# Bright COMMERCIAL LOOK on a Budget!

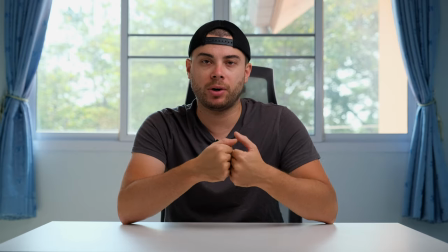193s
The background is not as overexposed before I'm more separated from the background and overall the shot looks so much better with lighting than without using
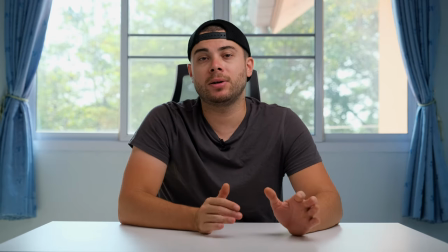202s
any lights at all Let me know down below if you like the results that I got or not Now let me show you exactly how I positioned every
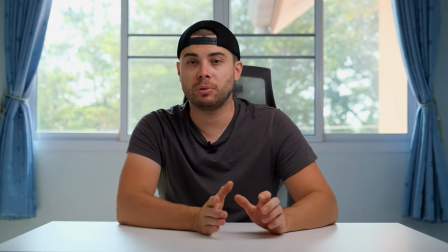210s
single item in this shot to get the best results possible First of all, let's start with my camera Okay,
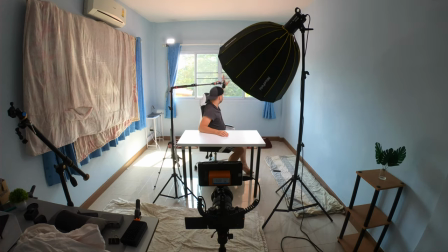216s
so I have my camera pretty much positioned in the middle of the room and it's pointing at this big bright window And I really wanted to have this window in the background because usually
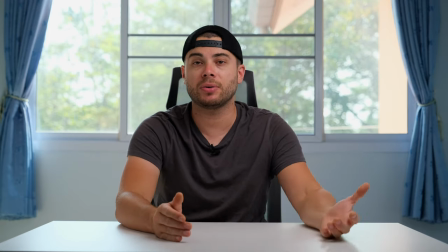225s
in commercials you always See a window in the background with the trees from the outside or the Sun Kind of makes you feel a bit more comfortable more cozy more
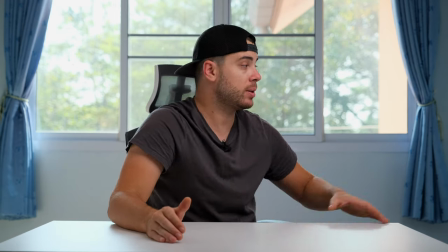233s
at home And I wanted to replicate that feeling as much as possible by showing this Big bright window in the background now for
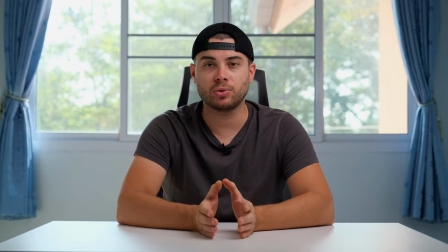242s
the focal length I'm shooting at 35 millimeters on my lens to get a compressed look as much as possible to separate myself more
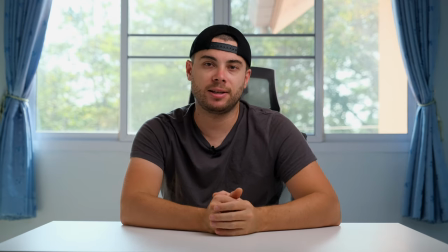249s
from the background And I'm not using any ND filters on my lens because I don't really have an ND filter
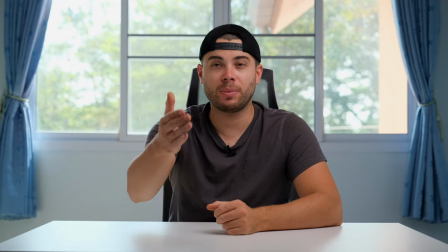257s
Ideally, I would use an ND filter because at the moment I'm shooting at 1 over 240
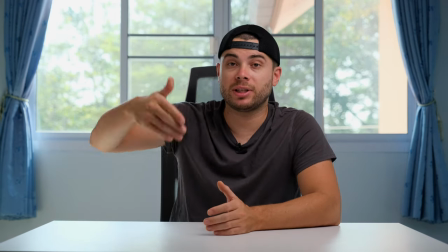263s
to 50 shutter speed and the motion blur at the moment is probably not really natural But unfortunately,
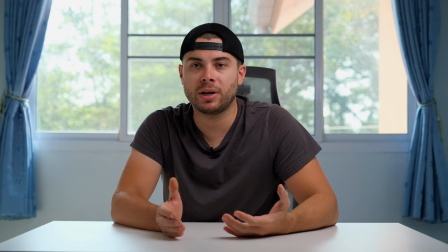268s
I don't really have an ND filter and I wanted to keep the aperture as low as possible
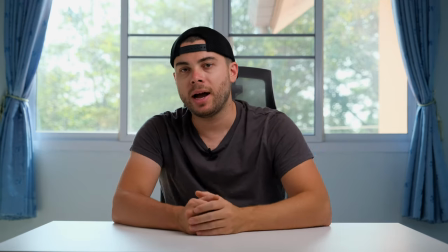273s
So I had to crank my shutter speed up a little bit to compensate for the
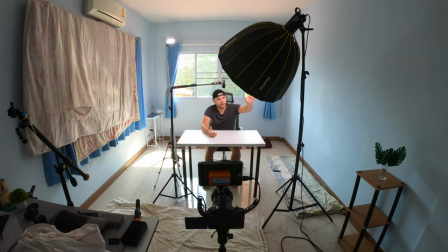278s
exposure Now for lighting, I have my Godox SL16 here with the softbox as
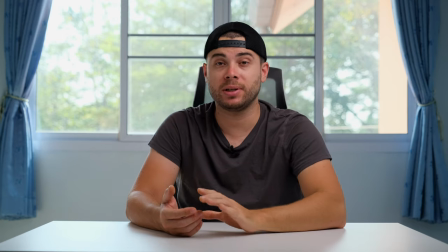286s
close as possible to me to get the softest light possible on my face.
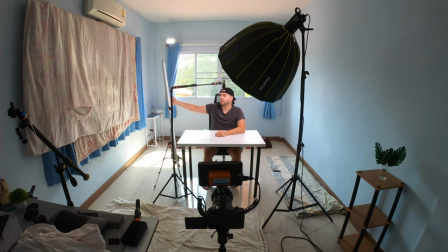291s
Here on the right side I have my reflector, my foam board, just bouncing light to the right side of my face.
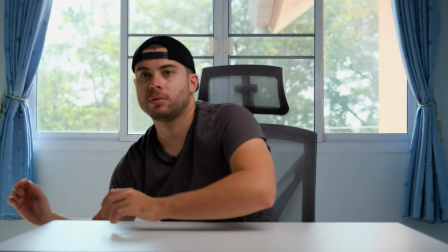299s
I'm going to remove this thing, look how it looks without it. This is without the foam board, a little bit more shadows on this side of my face.
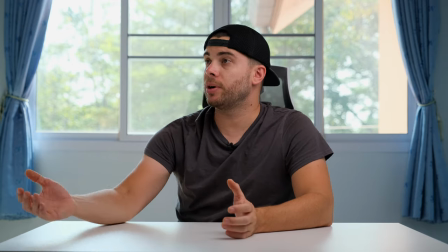308s
and with the foam board it's a little bit more bright and looks much better in
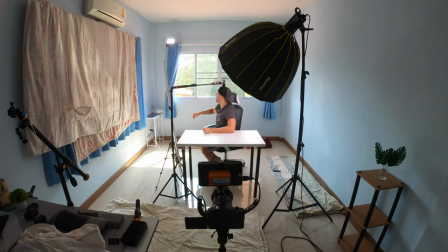313s
this shot in my opinion and I have another light in the background the pocket
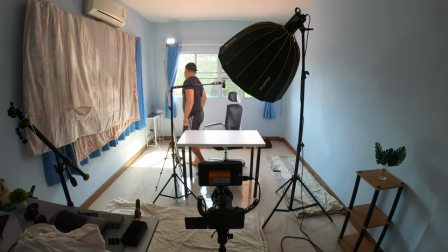317s
RGB light I hope you can see it with the GoPro it's right
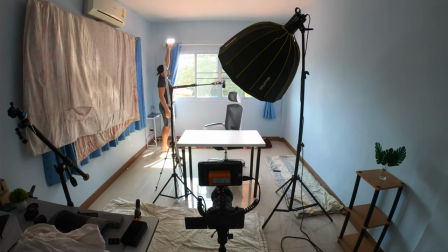322s
here and it's pointing at me when I'm sitting here in the table it basically gives me a little bit more rim light to separate me more from the background honestly I don't really know if I need this thing but I guess it does something.
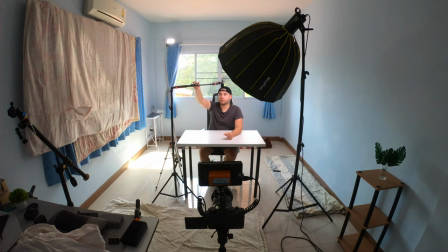339s
And lastly I have my audio setup in here the Rode Video Micro and the Zoom H1n as close as possible to me to get the best audio quality possible and that's pretty much it.
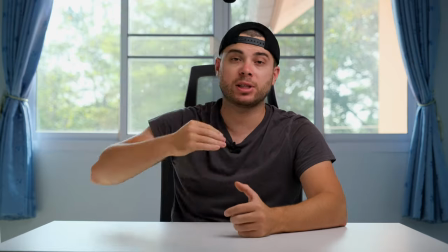350s
Key light, audio setup as close as possible, key light as close as possible,
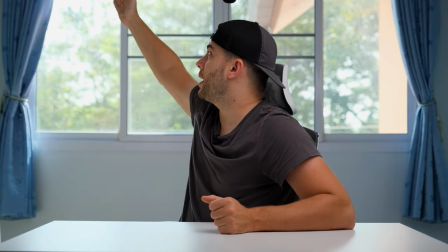355s
fill light, phone board as close as possible and then rim light from this a pocket rgb light and that's pretty much it